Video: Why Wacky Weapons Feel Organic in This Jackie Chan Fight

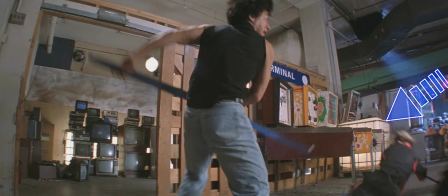We can't see the pool table that was used, but we can't see the pinball machines, the light cube that he rolled over, the chair that was used, although not in this exact frame because somebody's head's there, the area leading back to all the refrigerators, the TV area where he stepped on the baseball bat and kicked that guy in the face, the wall he climbed to come back over the west terminal sign,
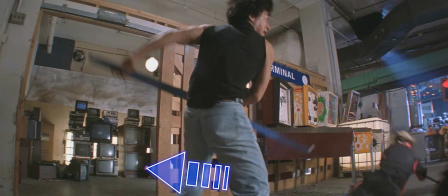landing on the pinball machines, going down underneath the pinball machines, back through this doorway where he got the ski he's using now, and then back to his current position.
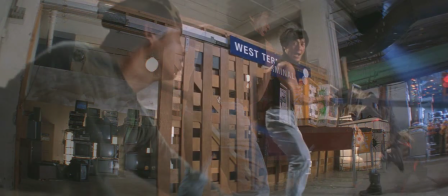This is an amazing debriefing shot,
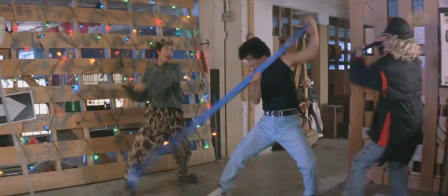making one of the most prop-heavy fight scenes you will ever see feel grounded and somehow rational.
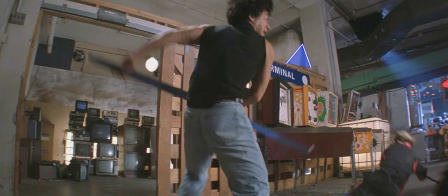Like, yeah, everything has gone full circle, we have a complete story here, and we're back where we started.
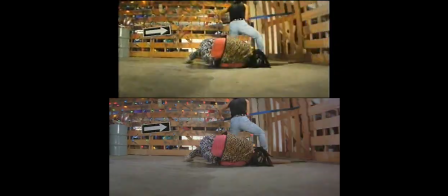Even here, in what are literally the final strikes of the fight scene,
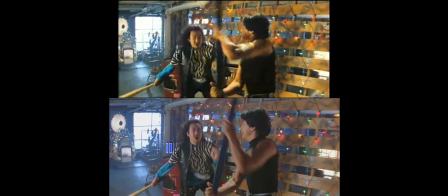we can see the path back to the entrance of the hideout that Jackie used to get in here in the first place.
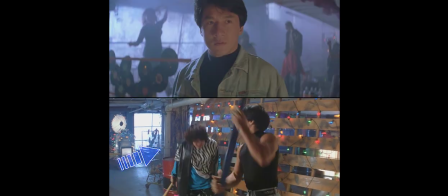We are literally shown the way out.
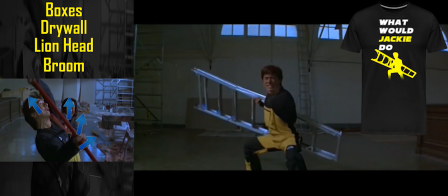If you thought this was cool, I've also done this entire prop foreshadowing thing with Jackie Chan's famous ladder fight scene from First Strike.